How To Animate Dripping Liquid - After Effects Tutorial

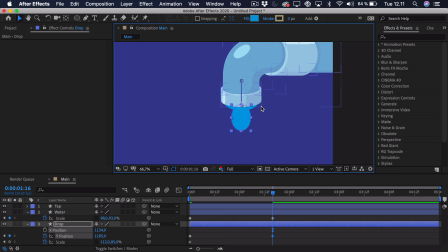4:05 And this won't be 100% realistic, but it's sort of very close and we can get away with it. So we need to pull this down so it's forming that drop.
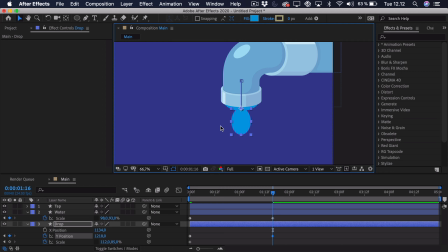4:17 And now we also have to sort of adjust the scale, because you have to imagine that the gravity is pulling on this water droplet, so it will be elongated. So it will be thinner and it will be longer. So not too much, but let's just try something like this.
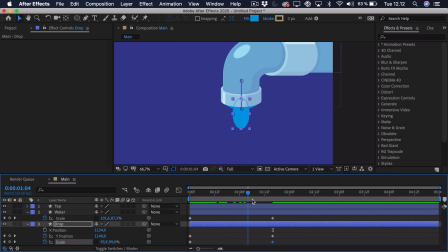4:35 You can sort of see how this comes out. And right now this looks nothing like a water drop, but that's because we haven't applied any effect or any easing yet.
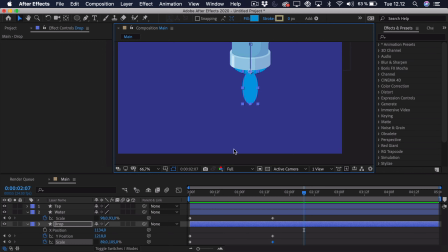4:46 But before we do that, let's actually animate the drip itself, the way it drips onto the floor. And we could go, let's say 8 keyframes for this. So 1, 2, 3, 4, 5, 6, 7, 8.
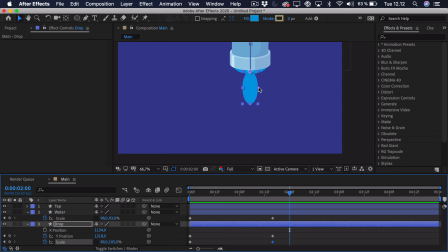5:00 That's just by holding down Command and Control on Windows and clicking the right arrow key. And we want it to be sort of on the ground. And now we also want to change the scale. So you have to imagine that as it falls, gravity will keep on pulling it, so it will be longer and longer.
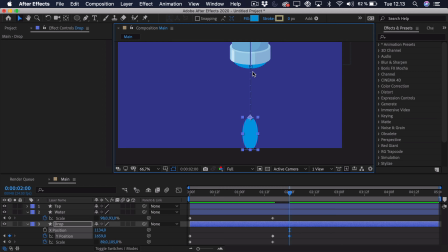5:15 But as it hits the bottom, it will sort of splash out on the floor, if you imagine that there's a floor right here. So actually we can add a keyframe for the scale here and just go, let's say 2 keyframes before, and this will be where it's elongated.
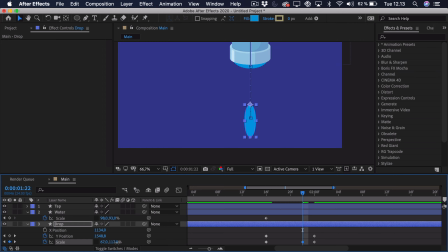5:32 So it will actually be longer, sort of like this. And then at the very end here, then it will splash out. You have to remember to keep those proportions, sort of. Now it doesn't have to be perfect because it's water, so it's liquid.
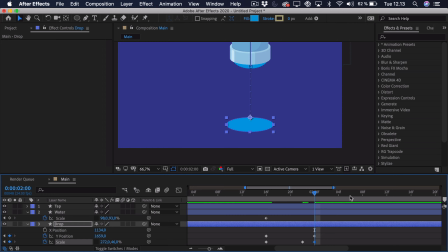5:50 It can go all over the place. But just sort of something like this. Now again, it looks very weird when we haven't applied easing, but we'll make it look like it's sort of elongating and then it splashes out just at the end. So maybe this is a bit too long and we don't really get the effect of it elongating.
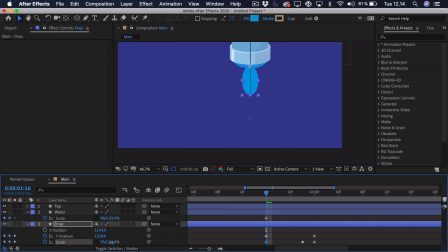6:11 So the way we can do this is just make it a bit thicker, drag it a bit more upwards so you can get that effect. Now we also want it to not just be still, just as it has splashed out, because water will sort of go in all directions.
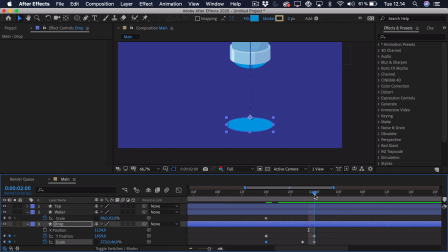6:27 It won't just be still on the surface. And we can go, let's say 8 keyframes ahead again. And right now you don't really have to think that much about the volume. So what we're going to do here is actually just drag it out just a tiny bit so we get a bit of motion.
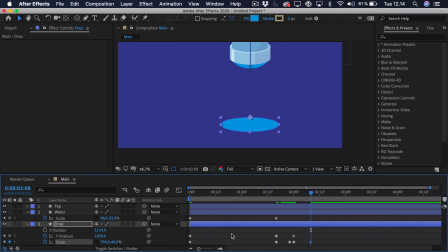6:46 But now we have actually come to the interesting part, and this is the easing and the effects that we will be applying. So we can start with the easing, and we start with the scale and the Y position. So if we do the scale first, we'll just press F9 to ease it, go into the graph editor,
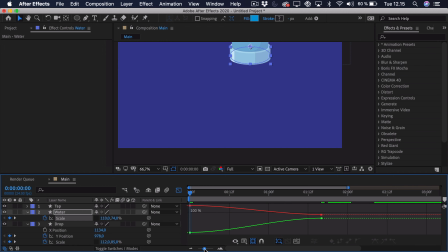7:02 and you can see the scale is split up into the 2 different scales, the X and the Y scale. And we just want the scale to be sort of linear at the start, and then drag it in a bit towards the end,
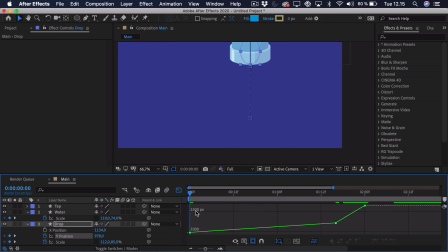7:19 like this. And with the Y position, we just select the keyframes and ease them. And right here, again, we want maybe a bit of linear at the start. And then we have to imagine that the curve has to be smooth.
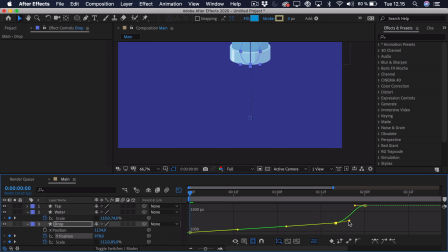7:36 So this handle has to go into the other handle, so we have to line it up. And now you have to imagine that gravity is pulling on this drop, and therefore it will sort of go slow at the start, but as it moves down and it's released from the tap,
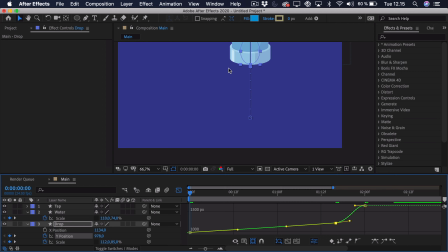7:51 the water tap, the speed will increase and it will accelerate. So it will be fastest towards the end. So you can see this is sort of the change of value over time, which means that it will be slow and steady at first, but then as it's released, it will accelerate.
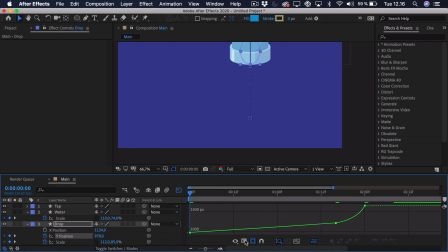8:08 Now, if you don't see this curve, you can go down here and select the value graph.